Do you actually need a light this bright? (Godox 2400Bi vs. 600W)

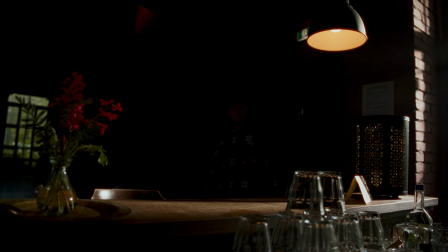(0:02)
When planning a shoot, everything comes down to one question.
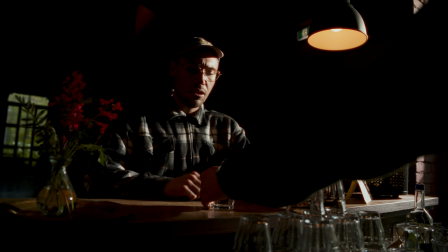(0:09)
How do we build a specific mood and make a space visually interesting?
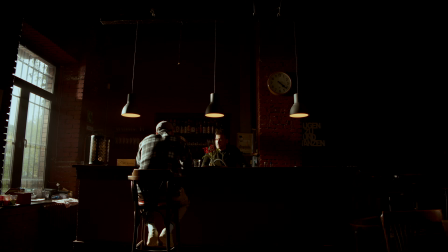(0:15)
For this project, we brought a new tool to this old train station.
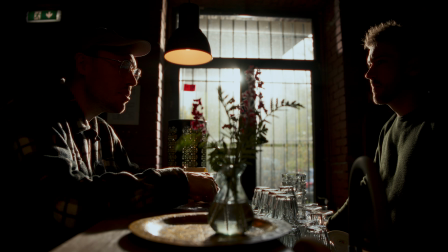(0:23)
Here in this scene, we were really chasing that dark, atmospheric David Fincher vibe. But with no complex setups.
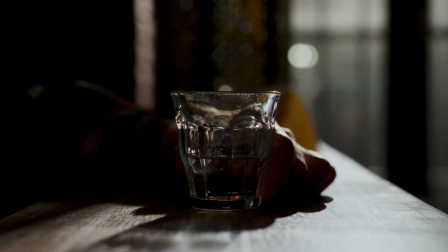(0:33)
Just pushing a single bright light source through a window to see what happens in a large space like this.
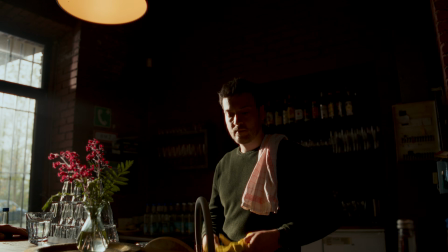(0:41)
But as independent videographers, testing gear like this always comes with a healthy dose of skepticism.
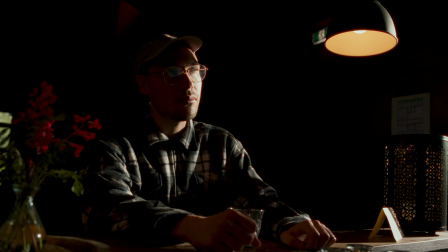(0:51)
Does a massive leap in power actually change your final image?
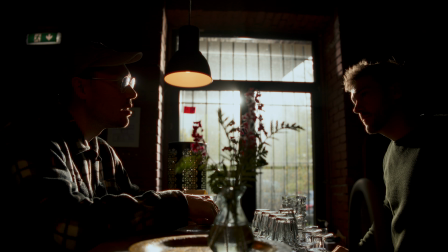(0:55)
Or is it just a luxury on paper that rarely impacts your day-to-day workflow?
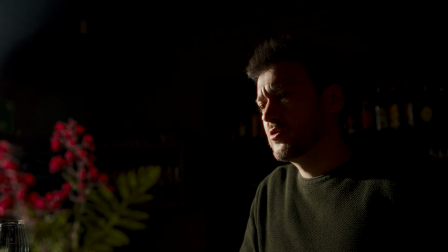(1:01)
We wanted to find out. So we ran some practical side-by-side tests.
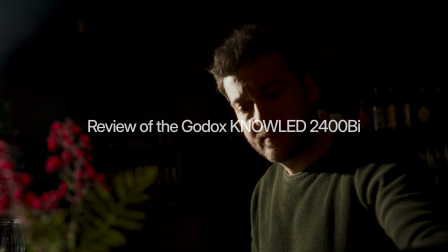So for most of my everyday video productions or film productions, I thought that a 600 watt light was pretty much all I would ever need.
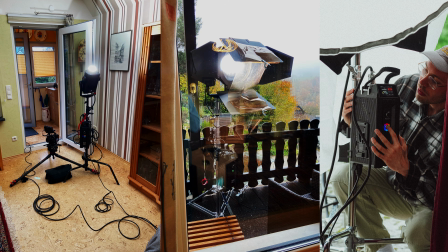(1:26)
I use my 600 watt lights all the time and they are great. But when you look at massive film sets, and we're talking actual movies or high-end commercials with huge crews and multiple departments, the gold standard for blasting light through a window has always been HMI lights, like the famous ARRI M40. And these lights are hard to work with in today's standards. So they are pretty heavy, they draw a lot of power, so you pretty much have to use a generator. They create a lot of heat, and you can't adjust the color temperature. And now we have that exact same or comparable power in modern LED lights. So I had a pretty pragmatic question for myself, and that is, do you actually need a light that is this bright as an independent videographer? And since I've never used a bright light like this before, I had to figure out the real world use cases myself.
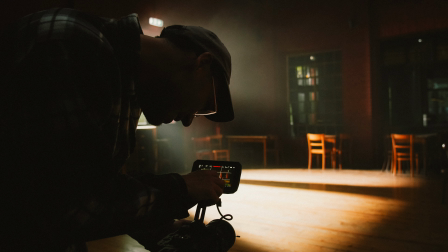(2:38)
And we did that by bringing it to an old converted train station.
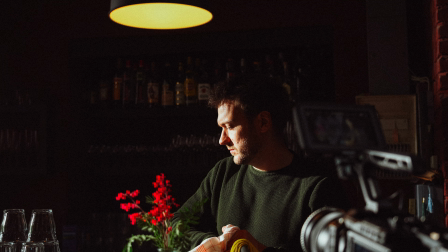(2:43)
One of my friend's parents, they own it, and they were kind enough to let us shoot there for a day.
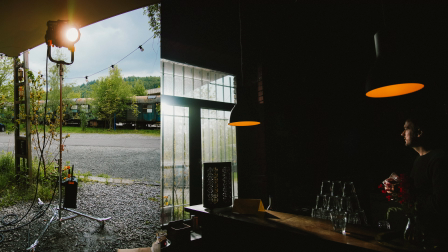(2:49)
Before jumping into specific side-by-side comparisons, we wanted to play around with the quality of the light.
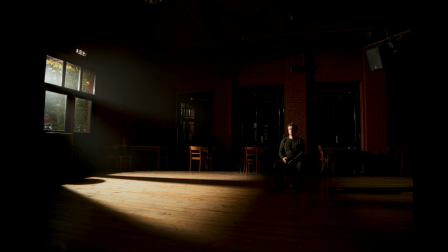(2:56)
Completely bare, no softboxes, no diffusion, just a standard 45-degree reflector. What immediately stands out is how clean the fall-off is. Even when pushing the fixture this hard, the transition from the brightest highlights into the deep shadows feels completely organic.
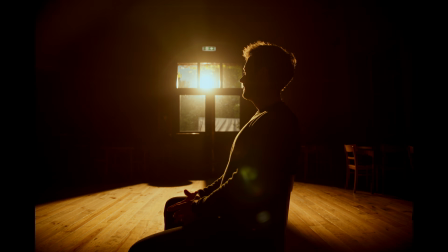(3:15)
Looking at the monitor, these shots kind of give off that distinct Blade Runner 2049 vibe. We accidentally stumbled into that specific aesthetic.
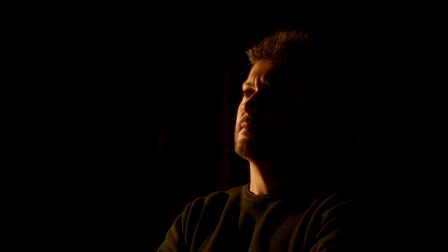(3:25)
It's all about those heavy silhouetted shapes, a thick atmosphere, and that iconic warm amber glow. It just looks incredibly rich.